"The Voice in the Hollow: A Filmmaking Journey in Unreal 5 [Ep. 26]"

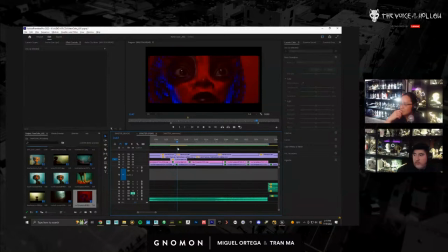4294s
I like the color. It's very clearly like she's in some different world.
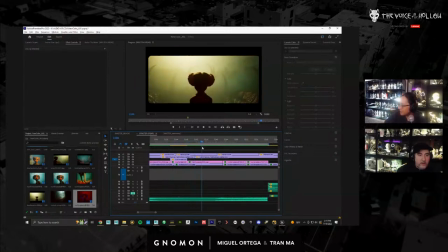4300s
Yeah. There's a question here. Can I use World Creator Mesh to Unreal?
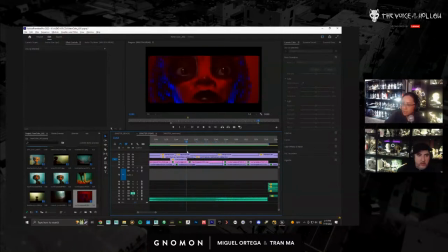4308s
Probably could. Well, yeah, the K-Pit scene that I was showing.
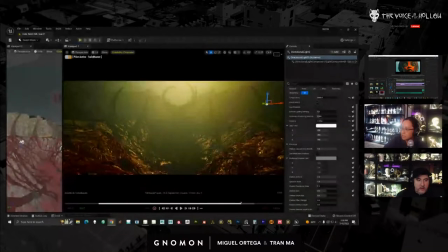4313s
It's Gaia. Oops, I'm sorry, I didn't mean to take over.
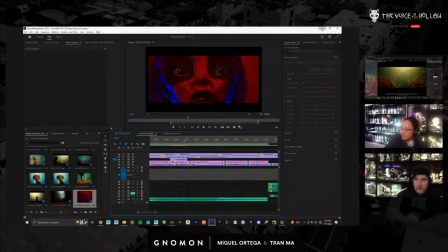4317s
You can take over. No, I don't want to take over. It's your turn.
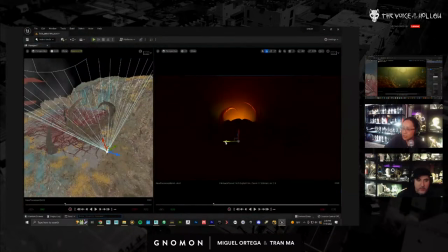4325s
The K-Pit mesh I was showing was Miguel made in Gaia. So you can get anything in there as long as you can export as a some kind of OBJ or FBX. Yeah. So right now I'm just trying to come up with a look for this thing.
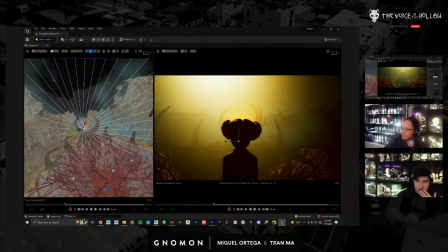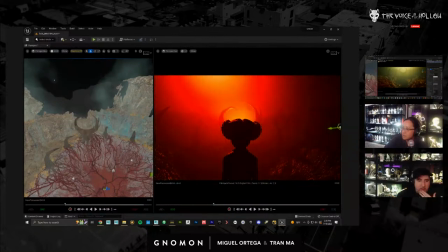4348s
And I am just making this up as I go, so. That's kind of fun though. It doesn't have to like match anything else. It doesn't have to match anything, no. Yeah, and you can go kind of crazy. So the problem I have is this, like I do kind of want to center this a little bit more, but when I do, it doesn't.
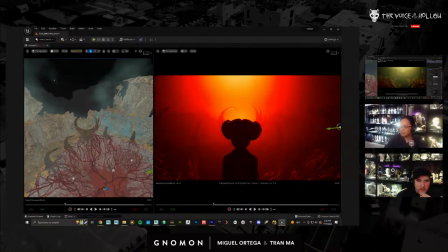4369s
I kind of don't think it looks as good.
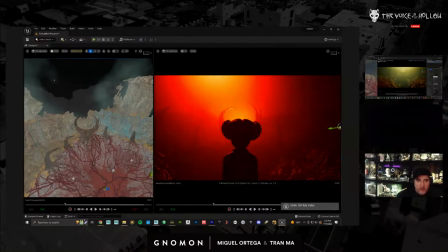4373s
Like I think it being slightly offset actually works better.
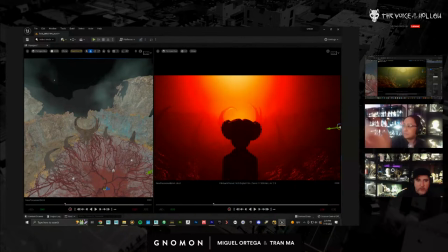4380s
Do you see what I mean? Like it's giving this really weird. That's overwhelming.
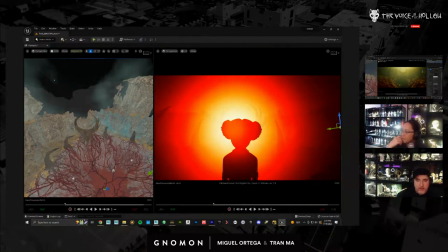4386s
That's too much. And even if I bring down the intensity, then it kind of loses the whole point of it.
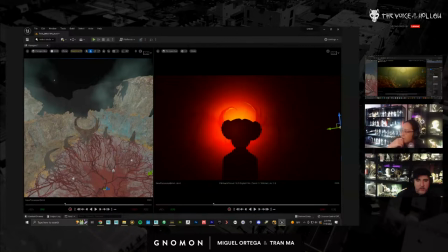4397s
Well, it might be just the how high is the, how intense is the light? 0.4. Oh. That's kind of, yeah. So then if I bring this back up here, you see what I mean? It just kind of starts losing.
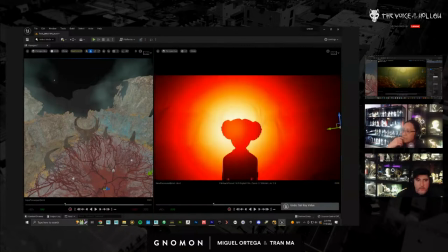4419s
Can you, is that directional light? Yeah.
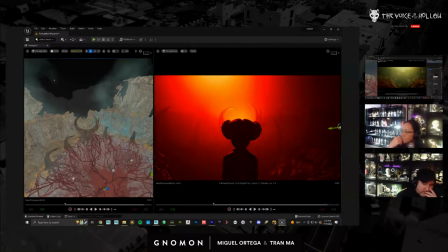4424s
Well, that's why I'm kind of thinking that the best way is to not use that,
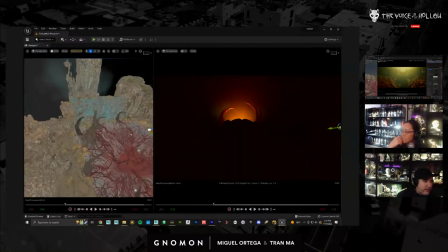4429s
just ignore that and just light it with whatever.
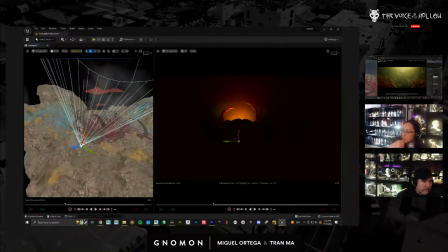4434s
Well, it could work because it, you know, his lighting is like very stagey. Yeah. So maybe putting something like this.
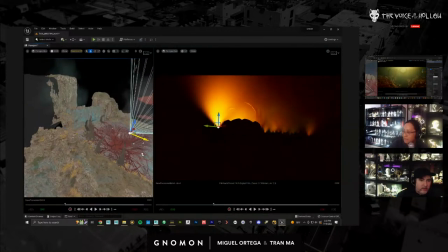4450s
Duplicating this one. Rotate this down.
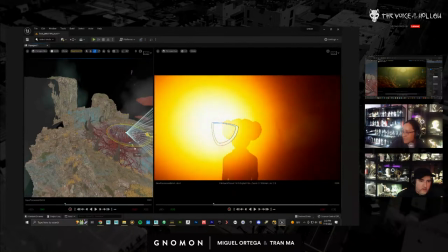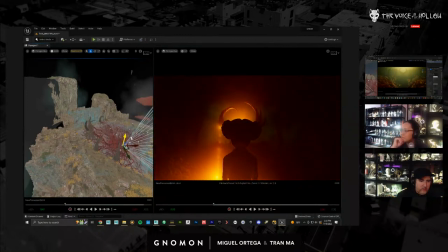That kind of is kind of cool.
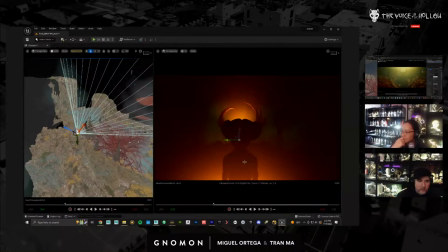Let's do, so again, this is like our very much Mario Bava
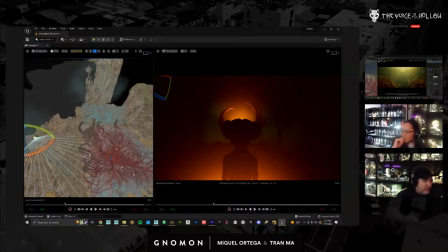4505s
homage here. And he really uses like primary colors, which are pretty cool.